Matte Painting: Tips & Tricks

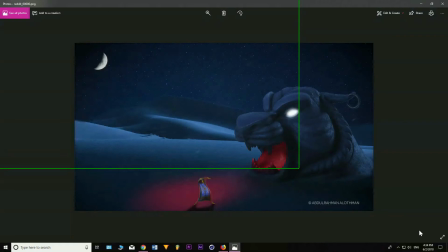4:02 First, I have my vision, which is basically an open desert and the Cave of Wonders here, and some elements like the actors and some characters. So this is my base image, the desert.
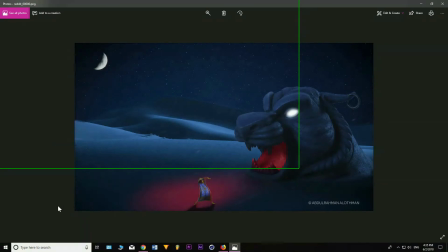4:15 So what next? Do I want this desert to be like in a night mode, or, you know, in a morning mode? So I want this desert to be in night. So I look for a sky to match, you know, the lighting of the desert. So this is the most appropriate sky I could find.
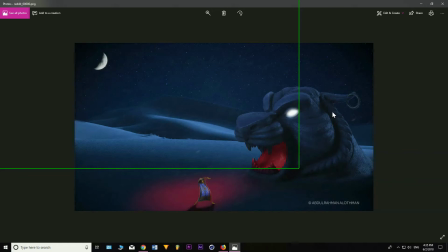4:36 And what else do I need to, you know, to represent the scene more? I need a moon. So I placed a moon over here. And notice that I placed the moon here so that it can, you know, deceive the viewer that the lights on the deserts and
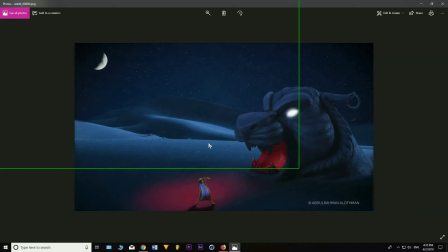4:57 the front face of the cave is coming from this moon. So it doesn't make sense to put the moon here. It's better to be here. It looks even better. So I have my base image, I have my sky. Next, I want to discuss the lighting, all right?
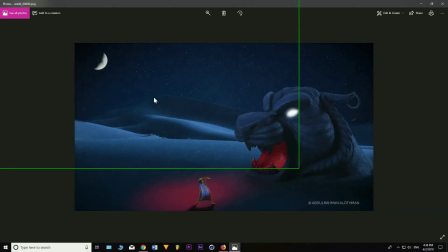5:15 If you want to select your elements, for example, any elements you want, you have to make sure that these elements follow the same proper lighting of the base image, right?
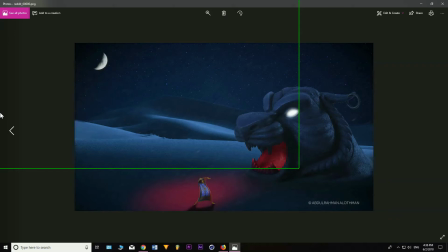5:32 So you don't want to select an element that, you know, doesn't quite fit with the original lighting of the base image. No, you want to fit, right? So if the, for example, if the lights are hitting from here,
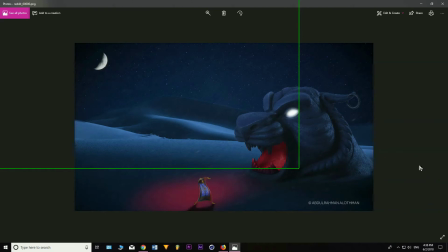5:49 you want your elements to have a light hitting from this side as well, all right? So this is the general idea.
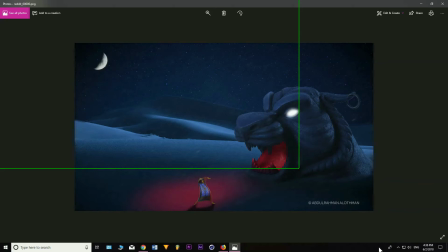6:01 Because if you don't do that, it will not look realistic enough, or it will look like it's random and the images are not fit together. So lighting is extremely important and one of the hardest steps when doing matte painting.
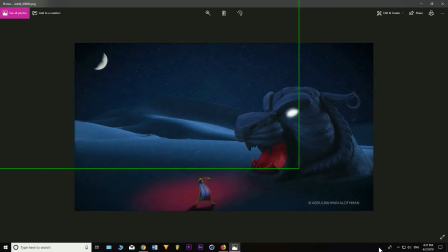6:19 Beside lighting, you need to know about the elements that you want to use in your scene. What elements do you want? How many? So the idea, it's not about having like millions of elements. No, you know, it only depends on your artistic eye or artistic vision.
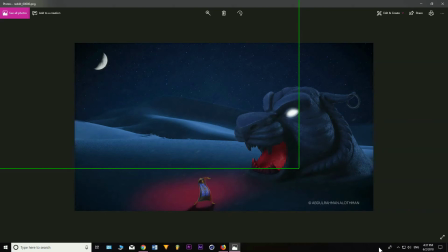6:38 It's different from each person, so you don't have to fit thousands of elements into a single image just to make your image, you know, look wonderful. No, that's wrong. You know, sometimes the fewer the better.
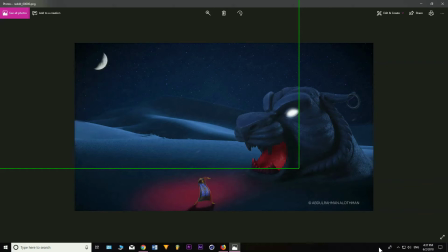6:52 For my case, I'm only, what elements I'm using, only the cave, the carpet, and possibly, you know, and the actor as well. I will put him here, and that's it. I don't think I will need any more elements to make my image, you know, pop or look great.
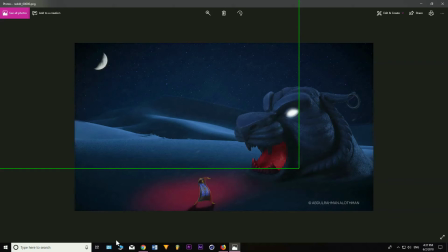7:10 It all depends on your vision and what do you want. Don't let others tell you what do you want to do. Okay, and so for the elements, originally this photo was, you know, it wasn't in a night mode. It was, you know, it has lights in it. The desert was orange.
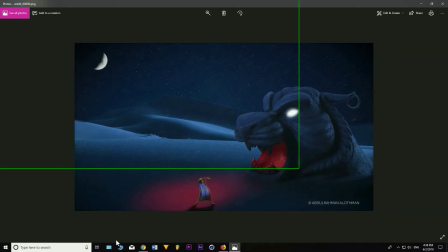7:29 It was like in a sunrise mode. So how to fix this problem? If you want to fix this, if you want to transform the mood, the atmosphere,
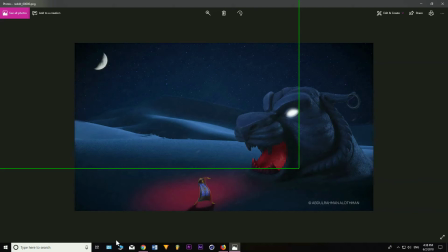7:42 the first thing I want to do when I fit all my elements together is to desaturate everything, right? This is, you know, this is a very important point.
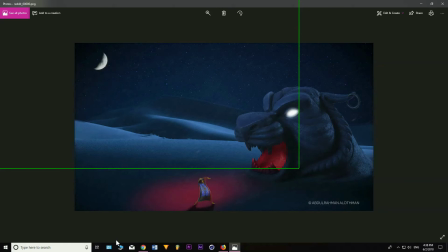7:56 You need to desaturate everything, because let's say that I put the cave here and I put the carpet here and I put, and I know the base image, the deserts, the sky, and I left everything as it is without desaturating it.
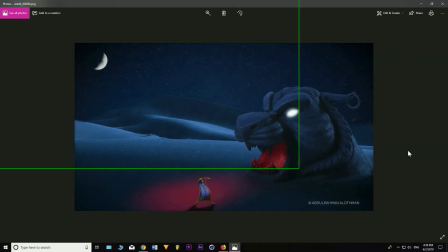8:11 None of this will fit together. It will all seem random. It will all seem that they don't belong to the same place. So if you want your elements, you know, to make them glue to each other, to make them seem that they are all in the same scene,
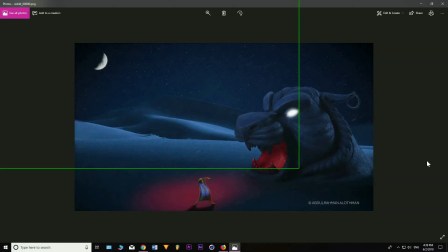8:30 desaturate everything and make sure, and once you desaturate everything, start from there, all right? Make sure that all the elements in the landscape match each other in terms of colors.
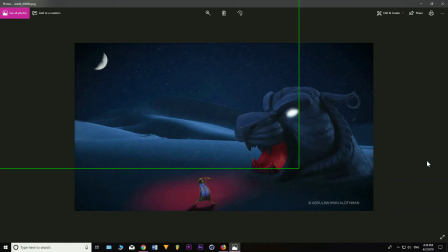8:47 So besides lighting, we need to make sure the colors are extremely, extremely important. And you don't know how much it's, you know, impacts the overall feel and quality of the image. So once you desaturate everything, you need to work on your colors.
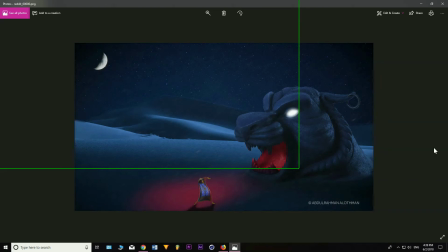9:04 So for example, the cave originally, when I found it, it's another 3D model, just a toy. I was able to grab it from the internet somewhere. Originally, it has a purple color, like a very bright purple color.
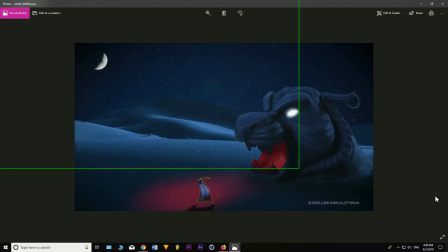9:22 So to fix this, I desaturated, I killed some of the lights because it was too much exposed, and then
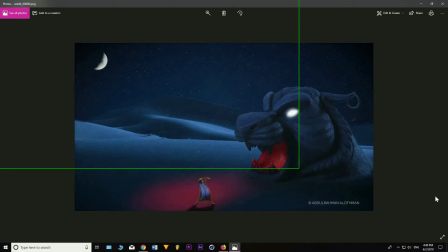9:35 I apply a curve effect, and I played with the contrast, you know, start killing some unwanted colors. Like for example, we have purple, so it means that we need to decrease the red a little bit.
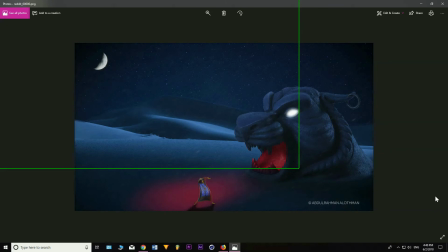9:49 So I started decreasing the red. And since this is in night mode, I started to increase the blue a little bit, played with the green a little bit until I have, you know, the proper color that I want. In the end, like I said, it all depends on your eyes. You have to train your eyes.
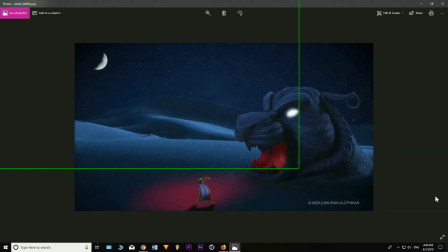10:09 And after I done some curve here and there, I started adding some a tint effect with a little navy color to give it that overall night look to the cave.
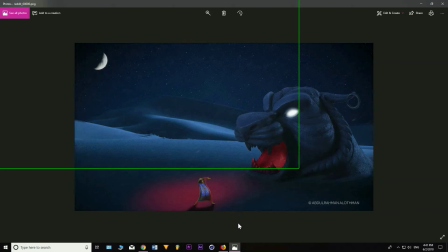10:23 And the same process was done to everything, to the desert, to the carpet, you know, to the skies. Everything was done accordingly in the same process. So that's the general idea.
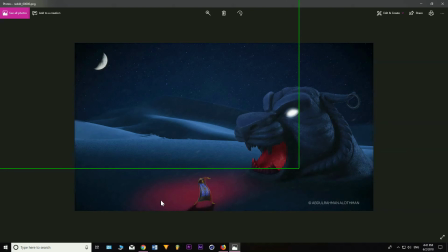10:39 You know, you have to focus on these tips and tricks because they are very important and it helps me a lot. Once you start right, you will finish right. You will start right, you will continue right, and you will finish right, hopefully.
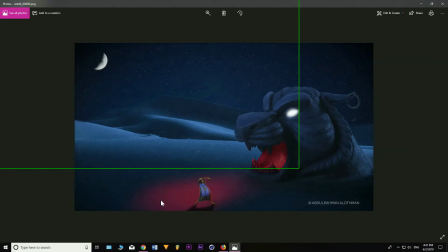10:57 So start with a base image, look for the skies, see the lighting in the base image. All right, look for elements that matches the lighting in the base image. All right, start working on those elements, desaturate everything,
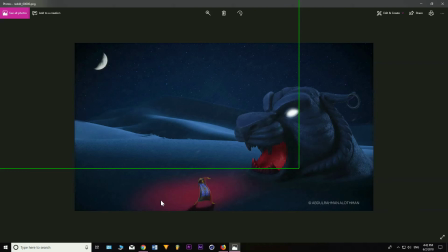11:15 and, you know, start working on the colors, and then the lighting, the shadows, if you want to add some shadows. And that's the general idea. I don't want to make this video too long. I just want to give you like quick tips and tricks that helped me in this process, you know.
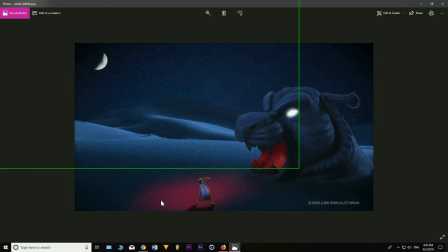11:35 You know, when I started doing matte painting, it was the hardest thing because, you know, my eyes weren't trained enough to detect some faults,
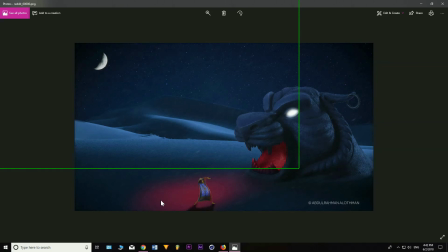11:50 some things I didn't notice in the image. So it's extremely important, you know. Don't feel disappointed. You have to train yourself every time. You have to work. You will fail once, you will fail twice, but you will succeed in the end.
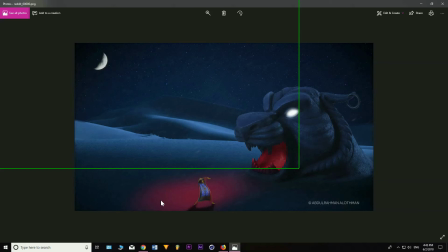12:05 That's my general rule. So just don't give up and, you know, keep going. That's very important.